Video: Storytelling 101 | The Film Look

So you just thought of a really good idea for a film. Well, what do you do now? It's time to turn that idea into a story. Welcome to the Film Nook.
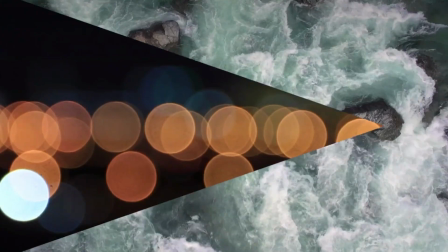If you're looking for stylish transitions for your video, then check out Stanza by Rocketstock.
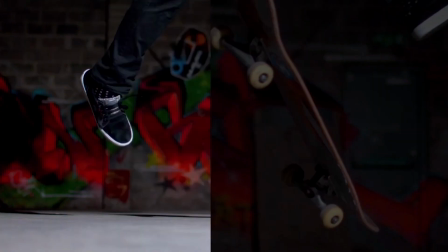You'll be cutting from scene to scene like a pro. Link in the description.
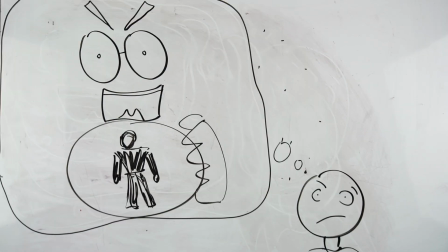A story starts with some sort of scenario, character, or moment you can see inside your head and then expanding on it.
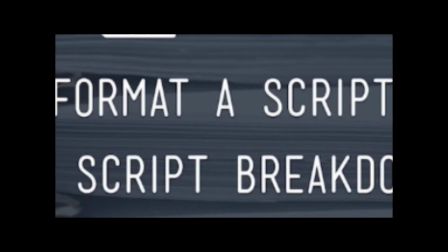Now don't get bogged down by formatting and complex story structure just yet.
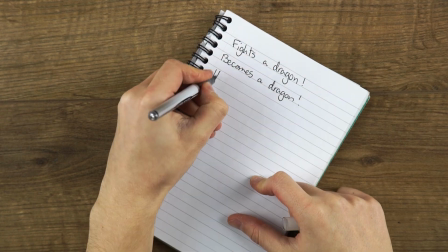Right now all you need to do is outline the things that can happen to your characters throughout the film by making a big list of stuff that can happen.
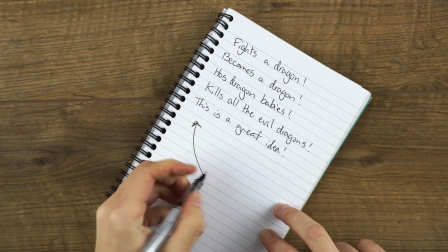These are sometimes referred to as story beats, and listing them creates a beat sheet. Our latest short film, Backstage, was a product of a writing exercise we call Story in a Can. We brainstormed the idea on camera and outlined the beats in the episode. I've put a link down below if you want to watch the birth of our latest short film. Instead of trying to knock out a formatted script from the get-go, write down your beat sheet and use this as a brainstorming session to develop your story further.
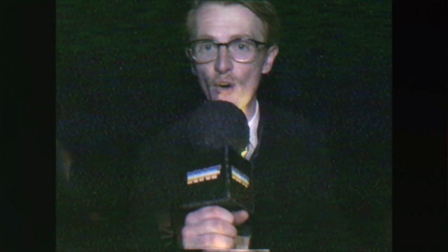As an example, here are the beats for Backstage. A man interviews a wrestler backstage.
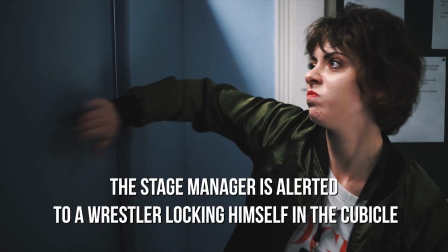Title: The stage manager is alerted to a wrestler locking himself in the cubicle. The medium offers to help.
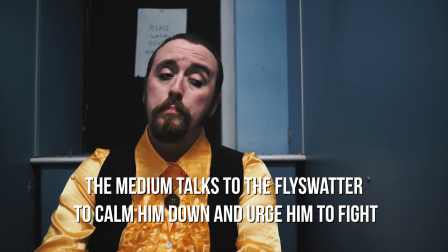The medium talks to the fly swatter to calm him down and urge him to fight. The medium heads to the ring.
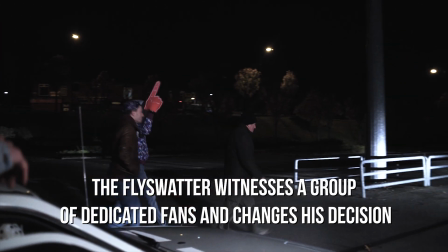The fly swatter makes a break for it. The fly swatter witnesses a group of dedicated fans and changes his decision. He returns and fights in the ring. So now you've got your basic story elements, it must be time to write the script, right?
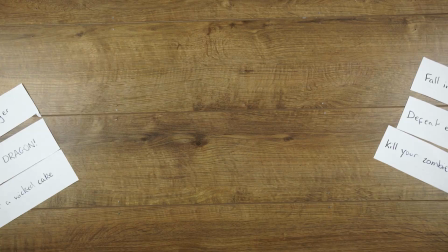Well, I'd advise against this for now. At the moment you have a simplified template for your film,
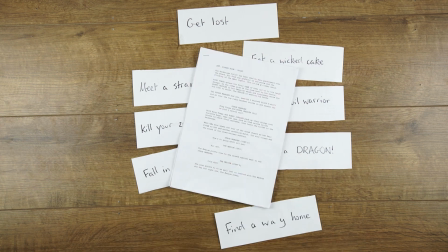and swapping and changing the beats inside the template is a lot easier to wrap your head around than swapping and changing the beats inside a formatted script.
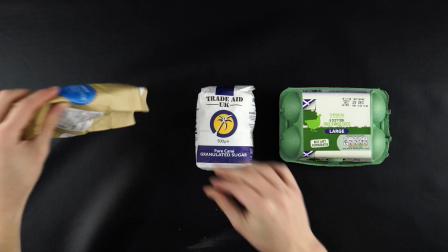You currently have the ingredients to your cake on the counter, but before you mix them together, you want to measure them out.
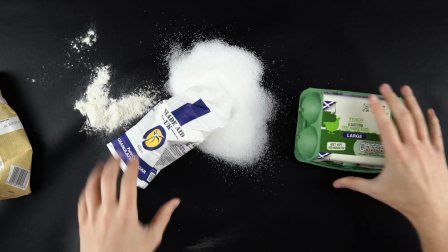Don't be so hasty to bake the cake if you currently have too little flour, too much sugar, and have completely misplaced the eggs. There are a few simple methods I use to make sure it's as tasty as possible to the audience. You're making it for someone to watch and enjoy at the end of the day, so if they take a bite and it tastes horrible, they're not going to enjoy it.
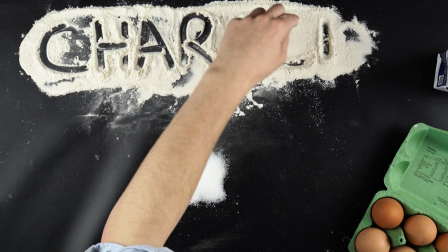The first thing I measure are the three main ingredients: character, conflict, and goal.
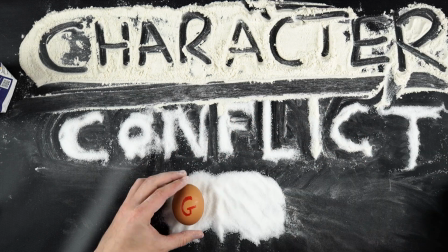This is a structure storytellers have been using for thousands of years, and without it, your cake might be too sweet or may not rise in the oven. Who are they? What do they want? And who and what is stopping them? At the end of the day, the tools you have available, the camera, the sound, the actors, the lights, they're all just tools available so you can tell the right information to the audience.
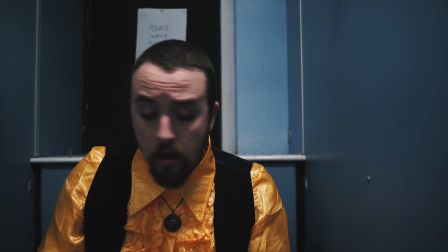In Backstage, we try to help the audience understand our characters using a few different methods.
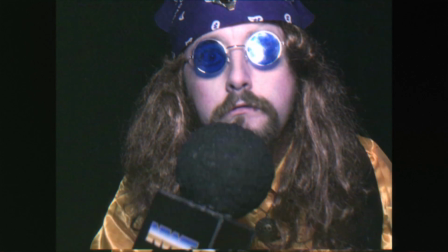Firstly, the medium. We are shown his pantomime aggressive wrestling persona in the cold open at the beginning,
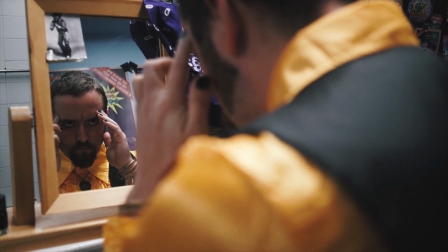then we see his contrasted personality and commitment to his cause once we cut into the locker room.
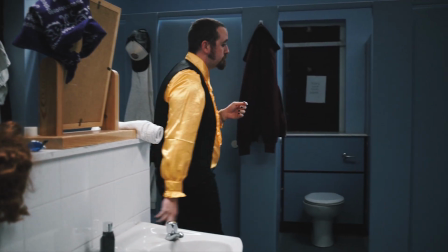Then when the conflict occurs, we see him rise to the occasion. He's a character of passion, he's heartfelt, confident, and he's a bit weird.
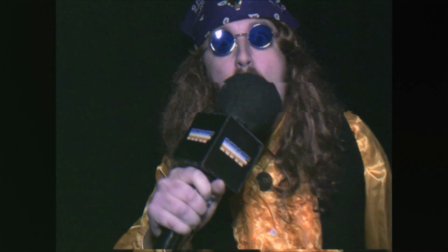His goal is to simply fight in the ring. This is clear because he literally says it at the beginning.
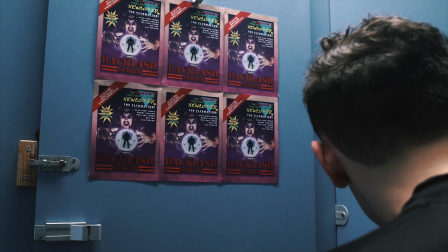I'm gonna beat him and bash him!
His face is on all of the posters and he's concentrating so hard as he looks at his reflection in the mirror.
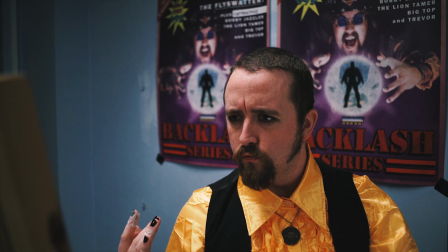Everything points towards this guy being a big deal. What's stopping him from fighting in the ring?
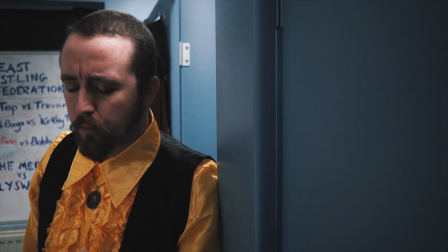It's the fly swatter. The fly swatter is the guy he is supposed to fight. If he doesn't get this guy out of the cubicle and into the ring, he doesn't achieve his goal.
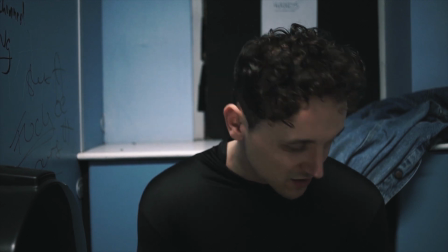The fly swatter is a little bit different. We learn about his character more through empathy than anything else.
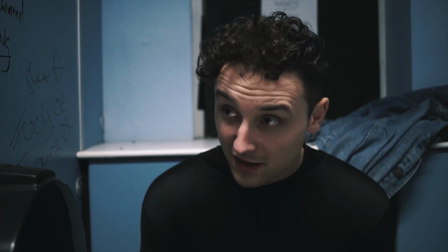We've all been in the situation we are pushed into and feel trapped.
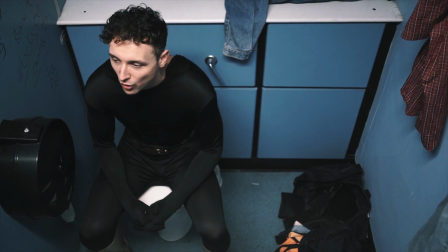He is literally boxed in the cubicle, and the over the cubicle shot is a deliberate choice to emphasise this information to the audience.
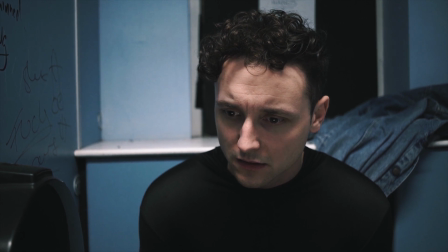His goal is to leave, it's as simple as that. We know this through his negative reaction to the medium's tales of his past.
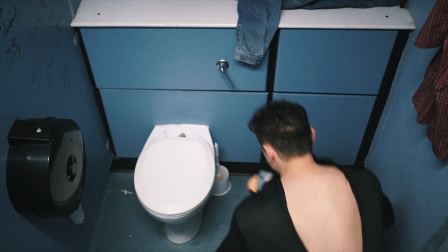We know this as he is quietly removing his costume throughout the scene, and we know this when he finally tells the medium after letting it build up inside his head.
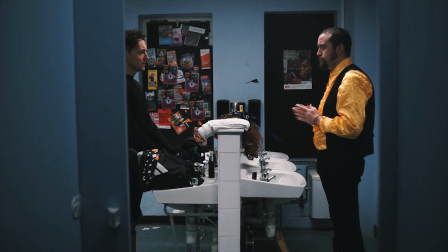Stopping the fly swatter from achieving his goal is shame. He is nervous, he wants to leave, but at the same time he is completely ashamed to let these people down.
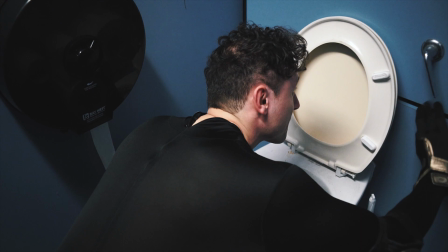The clock is ticking for the fly swatter. He is given 20 minutes and he knows with every cue of music he can hear coming from the stage that his time is coming to an end.
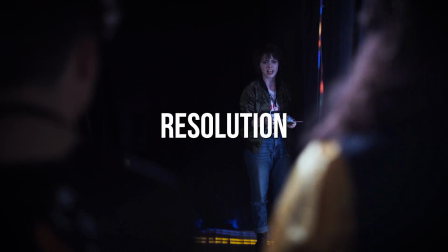At the end of the film we have resolution.